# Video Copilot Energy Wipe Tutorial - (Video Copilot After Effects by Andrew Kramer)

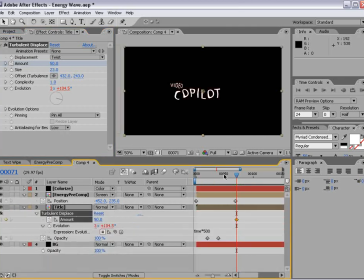(4:00)
So we'll unsolo and bring that down, hit U, and what we basically want to do is make it stop evolving after it's done. So we'll turn the amount down to 0.
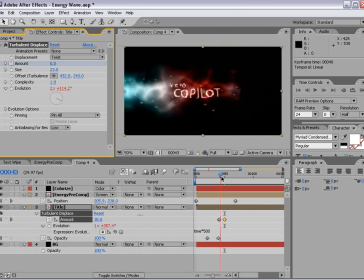(4:15)
So that way it kind of is wild and it comes to a nice stop, F9. And that should
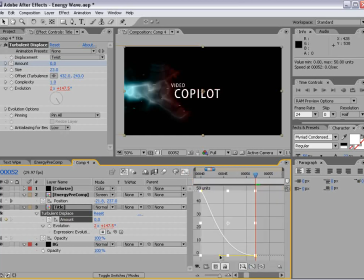(4:27)
create a nice curve. I just went into the graph editor and made sure that this is nice and smooth.
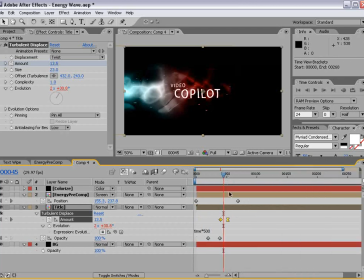(4:36)
Okay, now we also are gonna add a slight glow to our title.
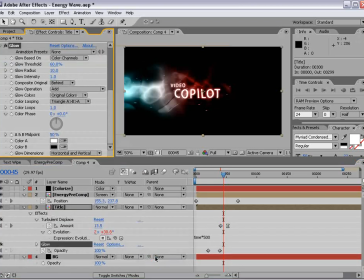(4:41)
So we'll choose Effect, Stylize, Glow, and we'll turn that up just a bit.
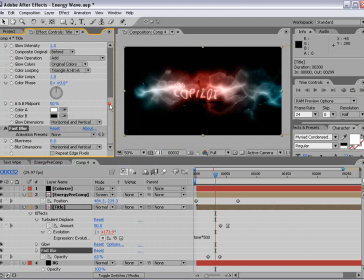(4:49)
And finally, we might wanna add a blur, fast blur, and we'll turn it up, keyframe it, move forward a little bit, and we'll turn it down to 0.
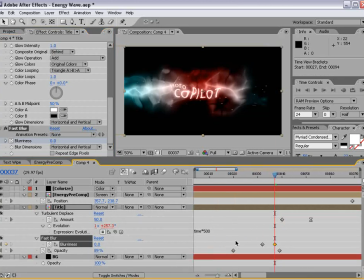(5:06)
And that way, the blurriness keyframes on, and you know, our animation blends very nice.
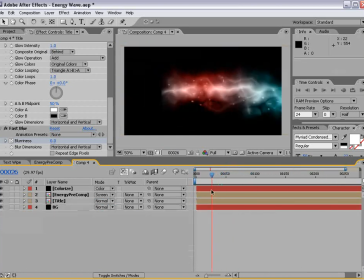(5:16)
So, and the last thing I did was I just added a texture image into the background, so you can just use, you know, any kind of texture image, stick it in the background, and you know,
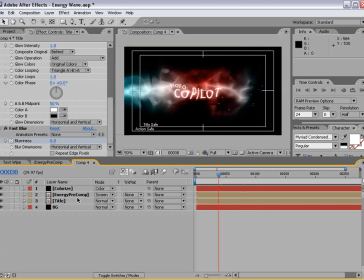(5:27)
that should look pretty cool. We might even center our title so it doesn't look horrible.
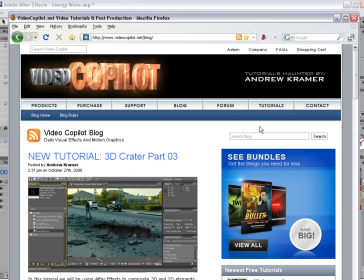(5:32)
Now, if you go to the old blog at videocopilot.net and do a search for energy,
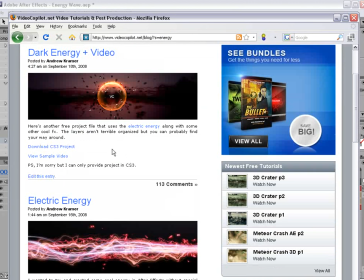(5:38)
and there's a couple of blog posts I made a while back that kind of use some similar techniques,
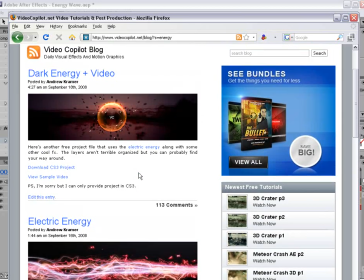(5:43)
and you can download the project file. And I did get a few questions about creating this sort of orb-like thing,
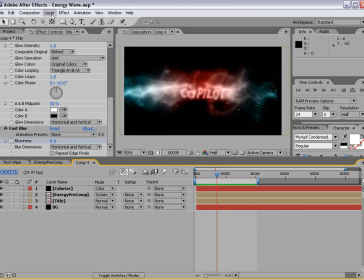(5:50)
and real quick, I just kind of show you an interesting way to do that. And basically, you want to make a solid.
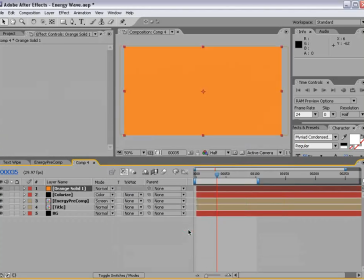(6:02)
Make it you know, like orange, and then we just add a ellipse mask
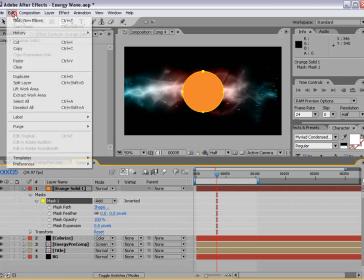(6:10)
and hit the mask and duplicate the mask and then set it to subtract,
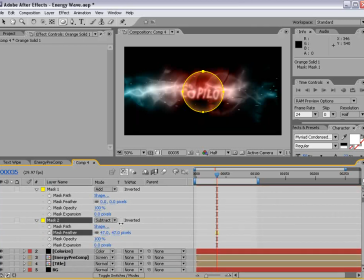(6:18)
then hit MM and feather it, so that creates a nice circle.
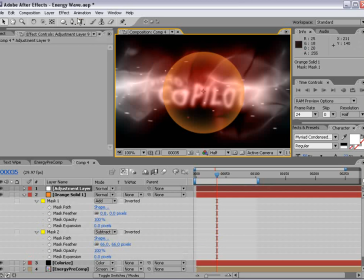(6:26)
And then we can add an adjustment layer, and we'll choose distort bulge,
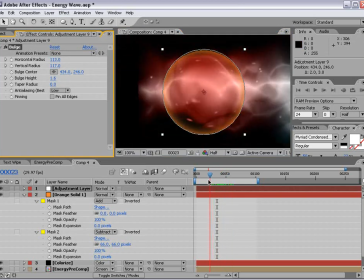(6:33)
and this is kind of a cool way to add sort of like a distortion, as if it was looking through some sort of lens.
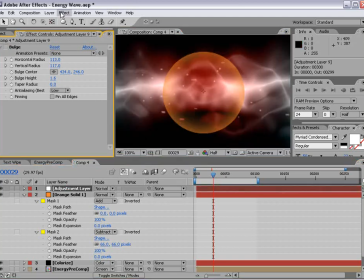(6:42)
Now, speaking of lens, there's actually one called
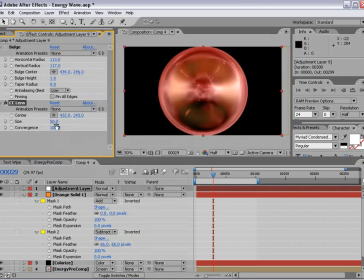(6:47)
lens, and this one actually creates a more interesting looking effect that has,
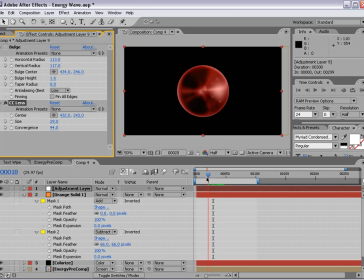(6:52)
you know, more of that realistic tone to it, as you know, the edges kind of bend a little bit more.
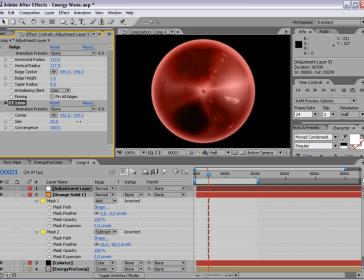(6:59)
So you might play around with this.
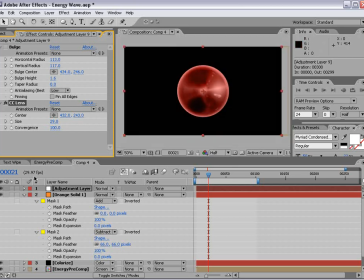(7:02)
Now, the better way to use this would be to pre-compose your material.
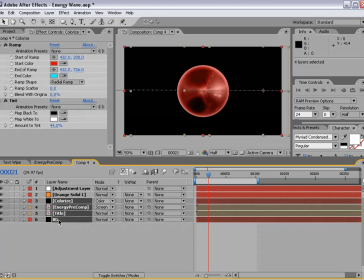(7:09)
You know, for example, I can take all the stuff we did earlier from the colorize down to the background, duplicate it,
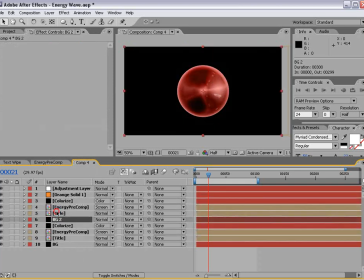(7:16)
move it up to the top here, and then pre-compose all of it, except for that adjustment layer. And then take our adjustment layer and
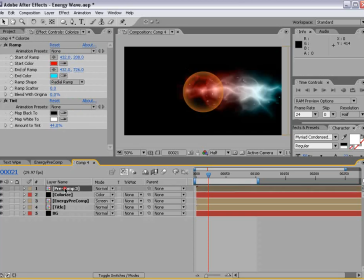(7:30)
copy the lens effect, delete the adjustment layer, and paste it to that pre-comp.
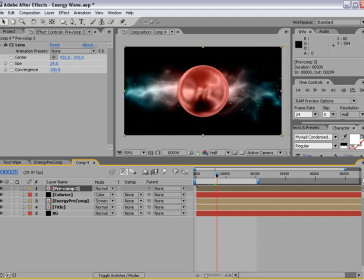(7:37)
And that way, the same footage will be in the background, and we can sort of, I don't know, this is improv design here, but maybe just fade it off as, you know, this makes obviously no sense at all,
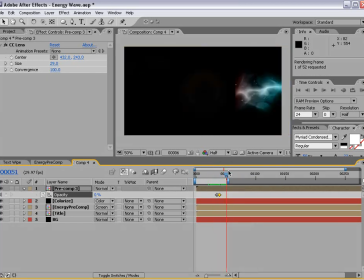(7:51)
so do me a favor and don't copy this. Don't even talk about it. I just wanted to, you know, give you some ideas on how you could create that, because,
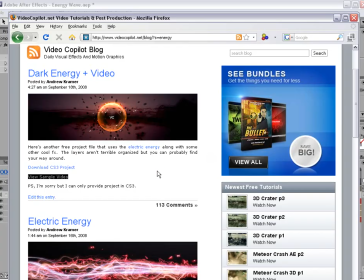(8:01)
couple of people were asking me, you know, they're poking me with a stick and trying to get answers, and I hate being poked with sticks.